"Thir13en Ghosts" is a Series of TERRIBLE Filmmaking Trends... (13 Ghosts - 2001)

You should be smiling like this is your fucking Noxzema commercial, bitch.
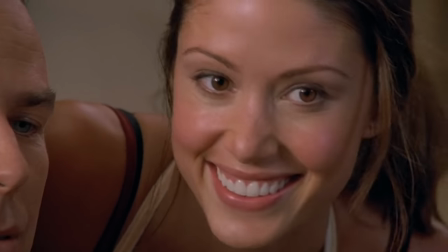[12:29]
This movie is R-rated, so I'm not sure why the inciting incident borrows its tone from the first act of The Goonies.
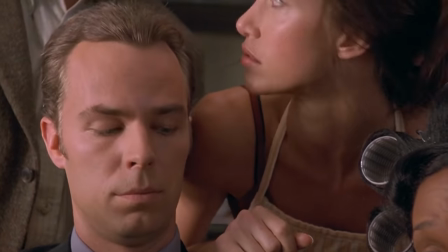[12:36]
I suppose they wanted to capture the more adventurous tones that horror movies had in the 1960s, like when the original came out. But the gory opening scene didn't really set us up for this, so it's kind of uneven.
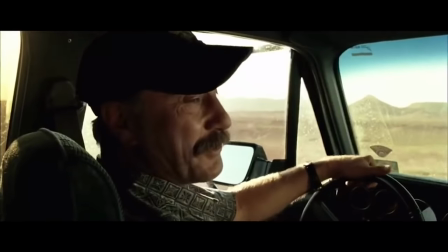[12:47]
I love a horror movie that starts out really positive and like the happy family where you're just like, you know stuff's gonna go wrong for them.
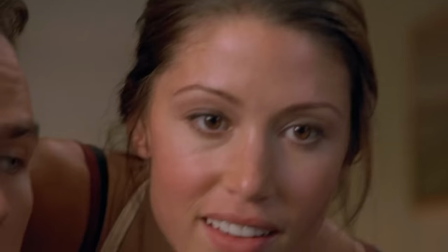[12:54]
But the opening was far too grave for Shannon to be giving us this 100 watt smile right now. And just in general, it seems like her acting is hindered by the direction of someone who doesn't seem to know how to direct women.
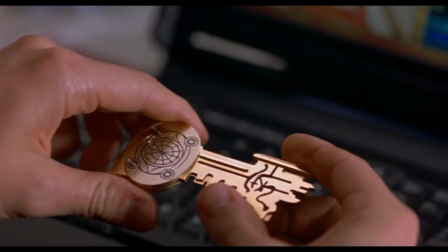[13:06]
Like, what is this?
A key?
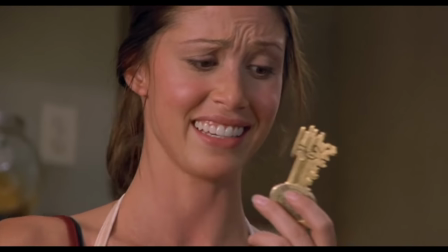[13:10]
They said, do you mind just popping into this frame like a whack-a-mole, holding that thing unnaturally close to your head? A key? Like, yep, that's what that is, but no one said you had to hold it like that. That was murder mystery dinner theater. This film was a critical and commercial disappointment. It made $68.5 million on a $42 million budget, but after you include marketing costs, it did not even break even.
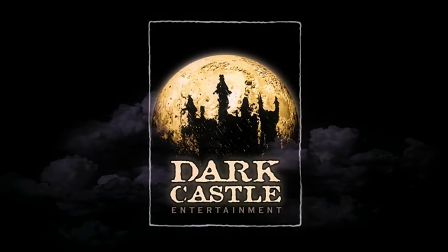[13:34]
It was only the second movie from Dark Castle Productions, which intended to only produce horror movies based on William Castle horror films. So that discouraged Warner Brothers off that plan, and the next film they released was Ghost Ship in 2002, which also bombed, although it was an original story, so couldn't have been the source material.
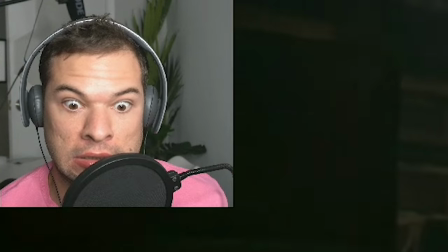[13:55]
We watched Ghost Ship during one of my virtual watch parties that I have only on Patreon, where at all levels you can go and access that and all my other other archived live streams,
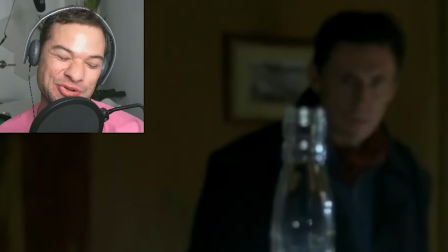[14:05]
or you can also join in live next time.
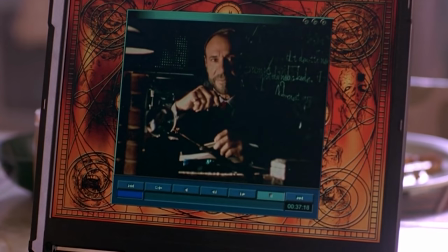[14:07]
Anyway, another way they tried to give an overly modern reskin to this too tame and simple story from the past is by converting regular books and documents from the 1960s movies into video messages and audio recordings in 2001. And on that note, apparently Uncle Cyrus was somewhat of an AV nerd when it came to creating his last will and testament.
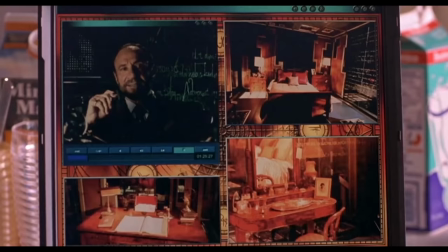[14:31] It is a one-of-a-kind home. I have seen some amazing things. But the only regret I have is that I never...
Oops, sorry. He was trying to bequeath all of his money to you as well, but the motion graphics didn't render in time before he died. We strongly suggested a written contract, but he was determined to use that astrology-themed desktop image he paid to download. It's time to get acquainted with Arthur and his family.
Time out. I am not the missus here.
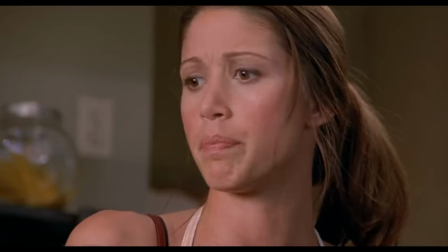[15:03] My wife. Our mom got burned to death in a fire. Bobby. What? It's true.
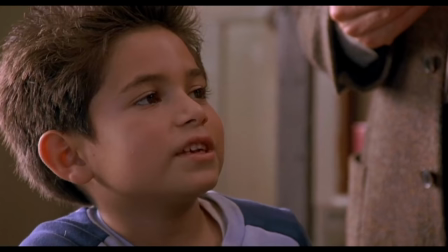[15:08] Okay, but not everybody likes talking about it at breakfast as much as you do.
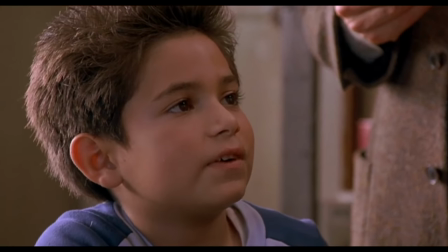[15:12]
If you're old enough to spike your hair using styling cream, then you're old enough to recognize when your dad has depression. And that's on period. Also, while I love that this is the first major American studio release to have three leads of Middle Eastern descent in Tony Shalhoub,
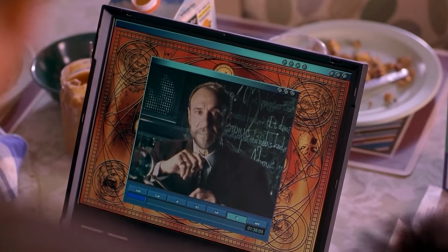[15:27]
F. Murray Abraham,
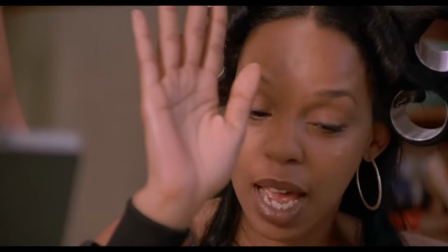[15:28]
and Shannon Elizabeth, I don't love that the only black character is the live-in nanny who speaks exclusively in early thousands tokenism. Maggie is already a completely invented character that sort of takes a part of what Dennis's character does in the original movie. So, like, somehow this movie from the new millennium ended up being more racist than the one from 1960 that didn't even have black people in it because of racism. Just saying. This kid is an actor who quit after this movie. The only other thing I saw him in around that time was when he played Elian Gonzalez in the Elian Gonzalez TV movie.
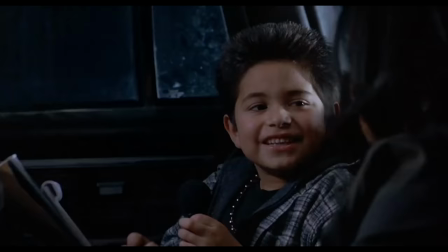[16:09] F. Suffocate! I got it! I win! Oh, so much! Thank you, so slick!
Exactly, what game were they even playing just now? The first one to spell suffocate into the microphone wins? Actually, now that I'm thinking about it, they could have been playing Hangman.